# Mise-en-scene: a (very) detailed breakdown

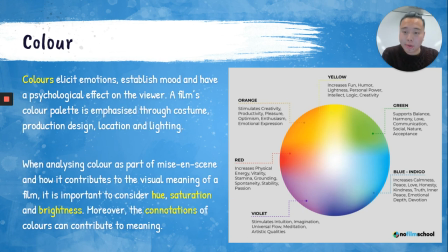12:21 Now we know color elicits emotions, establishes mood, and has a psychological effect on the viewer, I should say. And when analyzing color as part of mise-en-scene, it's important to consider the hue, so the color itself, saturation, how intense a color is, and obviously brightness, how bright a color is.
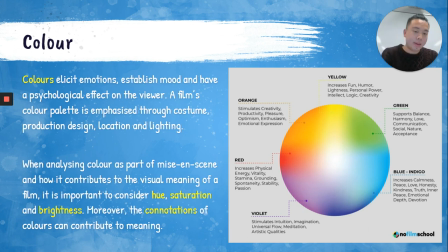12:40 It's also important to consider the connotations of colors as well. Really good way to sort of distinguish between colors is by looking at a color wheel. So I've got that on your screen right now. On the left-hand side, so your yellows, oranges, reds, and violets, that's what we call quite warm colors.
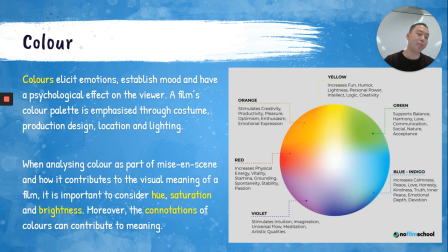12:57 And on the right-hand side, the greens, the blues, and indigos, that's what we call cool colors. So normally that connotes sort of calmness, but also sometimes isolation as well.
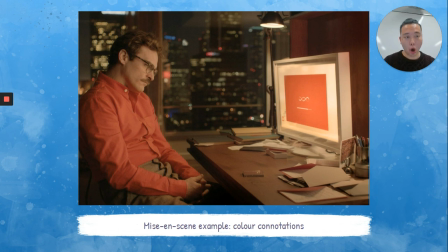13:11 So here's a scene from Spike Jonze's film Her. You actually might notice the actor in this scene. That's Joaquin Phoenix, who played Joker in last year's Joker remake. Now, Her is a film about a lonely man looking for love, and he actually finds love in artificial intelligence.
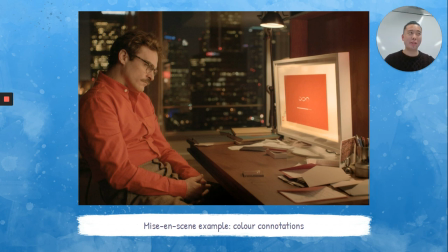13:30 So he falls in love with an AI. Now, we know that from the bright red or salmon colored button up shirt he's wearing, as well as the red app loading on his screen, we know that the color red often connotes love and passion and intimacy.
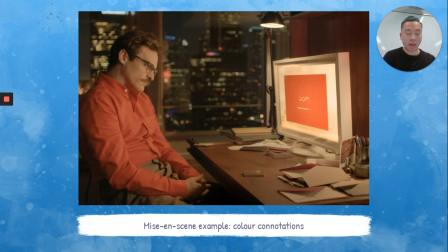13:48 So again, with a film about love or finding it, the color red seems quite apt and relevant.
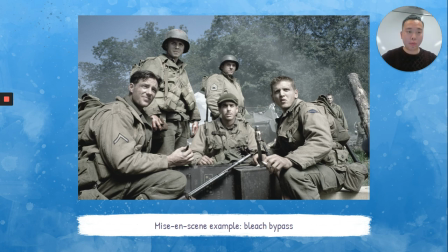13:56 This is a still from arguably the most famous war film of all time, titled Saving Private Ryan. Now, notice the color scheme in this still, and notice the lighting as well. It's almost like the light has been completely drained from this image.
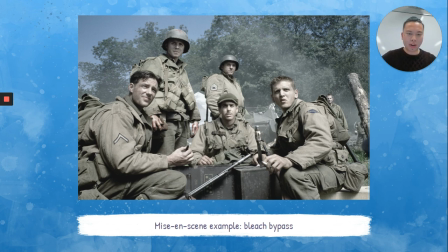14:16 In fact, the more you look at it, it almost seems black and white. Now, this is achieved by in post-production through a process called bleach bypass. And this is when you edit the color of an image and you essentially drain a still of its color.
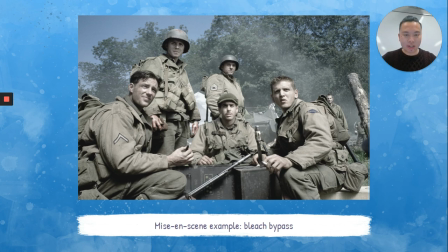14:32 So again, this creates sort of a bleak, depressing, gritty vibe to your film.
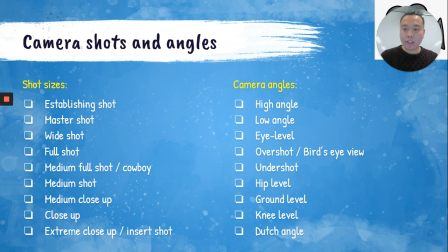14:41 Okie dokie. We also learnt about camera shots or shot sizes and angles the other week. I'm not going to go through this in too much depth, But these shot sizes and camera angles contribute to mise-en-scene quite significantly.
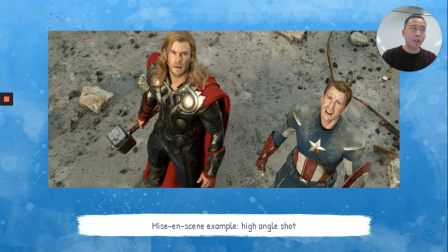14:57 For example, when you have a high angle shot in a still, you could say that, well, normally high angle shots are used to show subjects and make them look vulnerable. Now, let's look at this picture of Captain America and Thor. They do look quite vulnerable. They look quite shocked and surprised and startled.
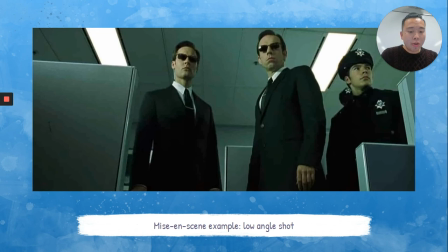15:15 Whereas a low angle shot, this is from The Matrix, makes figures seem quite menacing and powerful and even times threatening.
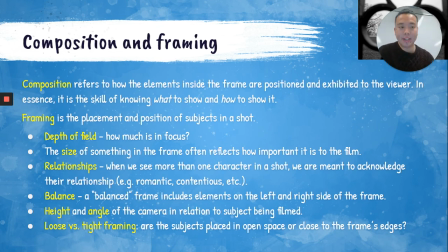15:27 Okie dokie. Composition and framing is the fifth element that makes up a film's mise-en-scene, and it's arguably the most important and also the most difficult to get your head around. So if you're going to pause at any stage during this video,
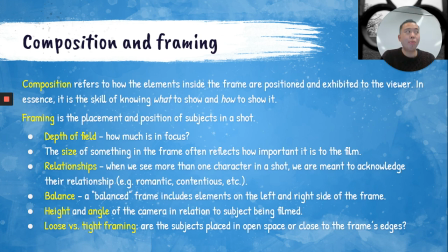15:42 I'd recommend pausing at this slide and really trying to get your head around composition and framing. So both terms are actually quite similar. In fact, when you read them, you're like, well, what's the difference? And I'll sort of tell you that in a minute. But let's sort of define them first.
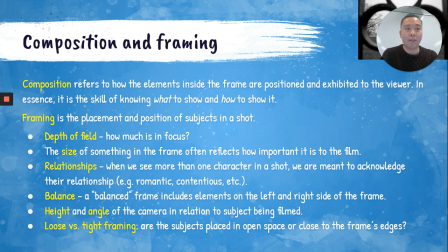15:58 So composition refers to how the elements inside the frame are positioned and exhibited to the viewer. Now, in essence, composition is the skill of knowing what to show and how to show it. On the flip side, framing is simply the placement and position of subjects in a shot.
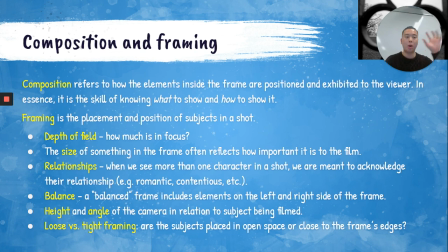16:18 Now, the key distinguishing factor between composition and framing is actually the second clause in the second sentence of the definition of composition.